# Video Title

Few cinematography concepts are more basic than shot size. Shot size refers to the amount of a character being seen in the shot.
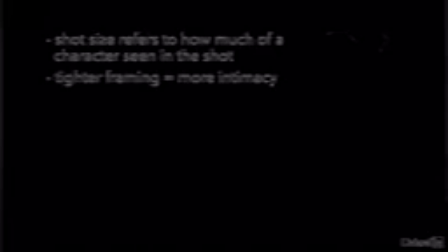As we frame characters tighter, we feel more intimacy with them. Having a wide variety of shot sizes allows editors to regulate the emotional connection the audience has with a character. We typically have a few standard shot sizes that we use. Now, standardized shot sizes are important for a few reasons. First, it makes it much faster to communicate to the rest of the crew what you're looking for. If you say, hey, we're going in for a close-up, for example, everyone has a basic idea of what that means.
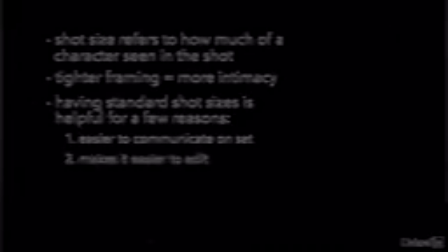Also, in the edit, if you cut between shot sizes that are too similar, the result will be jarring to the audience. So standardized shot sizes make it safer for the editor to cut between shots. Let's take a look at some of the most commonly used shot sizes. Now, if the whole character is being seen in the shot, this is referred to as a wide shot, or sometimes called a full shot.
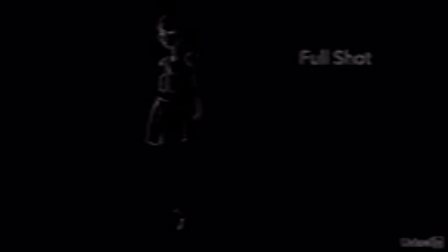These are great for seeing a whole character, but wide shots are too distant to feel connected to any character, in most cases. To feel more intimacy with the character, we frame them tighter, which creates the feeling that we are moving towards our subject and getting more acquainted with them. As we move in closer to our subject, the next common shot is actually the medium shot from the waist up. There aren't really any common shot sizes between a full shot and a medium shot because cutting off at the legs,
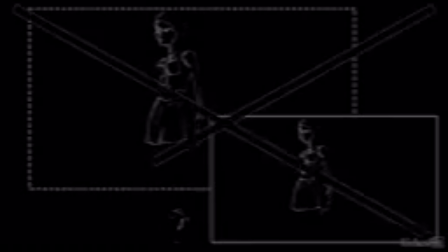the bottom of the frame, is a really unflattering way to film someone. It just looks weird on camera. It's generally avoided. A less common shot that I actually use all the time is called the cowboy shot.
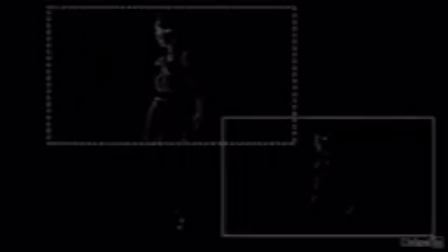It's called such because it's basically a slightly wider medium shot that also encompasses the hands down at the sides, kind of like where a holster would be on a cowboy. Now, personally, I've never made a Western, not my thing, but I still find cowboy shots extremely handy.
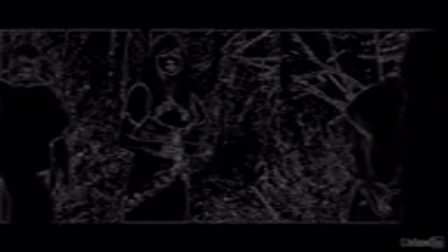We used cowboy framing on this slow motion shot of Tayani turning around so we could see more of her hands falling. As we get tighter from the medium, we get into a series of close-ups, usually from the chest up.
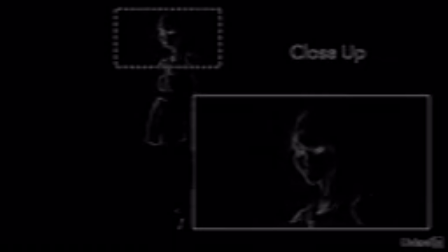Now, I say usually from the chest up because people don't always agree on exactly where the lines are for these shots. Sometimes people call this a medium close-up and see a close-up as just the face. Because of these inconsistent standards, directors usually will draw lines with their hands on their bodies of where they want the bottom and the top of the frame to be. It's a quick shorthand when communicating with directors of photography.
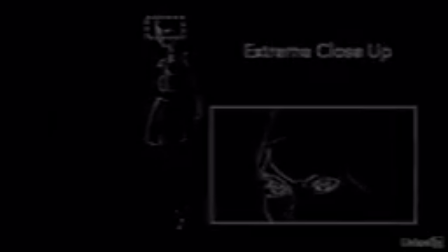And of course, there are also extreme close-ups where we just get in closer to focus on the eyes or lips or whatever, as seen here in the extreme close-ups of our model Lucy. These can be very intimate and kind of stylized, kind of gorgeous. I like this stuff. But anyways, when multiple characters are shown together equally, the number of the characters is usually added into the name of the shot size.
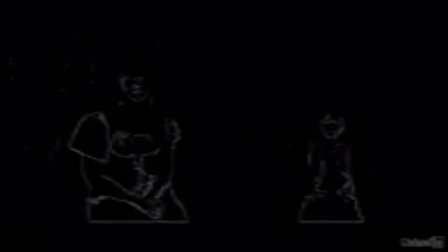So this shot would be called a medium two-shot. Sometimes this is just referred to as a two-shot or a three-shot if there are three people of equal importance in the frame, and so a four-shot, five-shot, whatever. It's important to note that these shot names usually refer to people. Now, these shots here show wide open vistas,
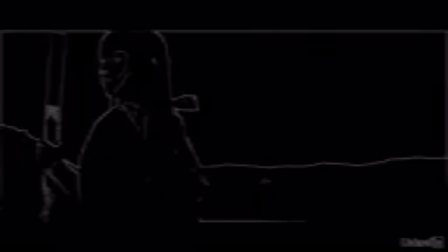but because the character is framed from head to about her waist, I would still consider these medium shots. Sometimes the camera or the actors will move and can actually change the type of shot by those movements. This is really cool. So framing shots and blocking are very closely related. In this old shot from Jesse James Meets Frankenstein's Daughter, which is actually an awful movie,
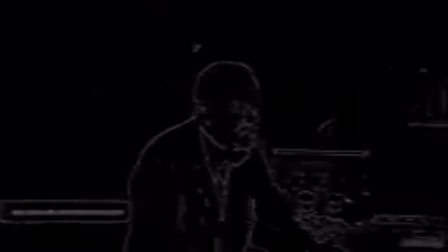we start here with the medium shot of a single character. Then the actor moves though, and now we have a medium two shot.
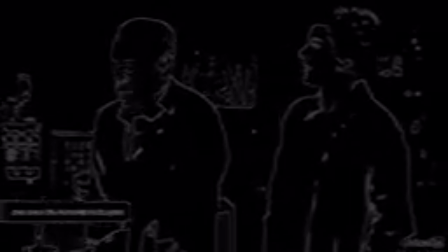Then the camera pushes in and now we have a medium close-up two shot.
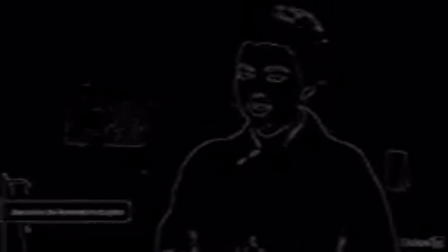Then the first actor leaves the shot, the camera pushes in further, and now we have a close-up single shot. This is a really economic way to shoot a scene because it's inexpensive.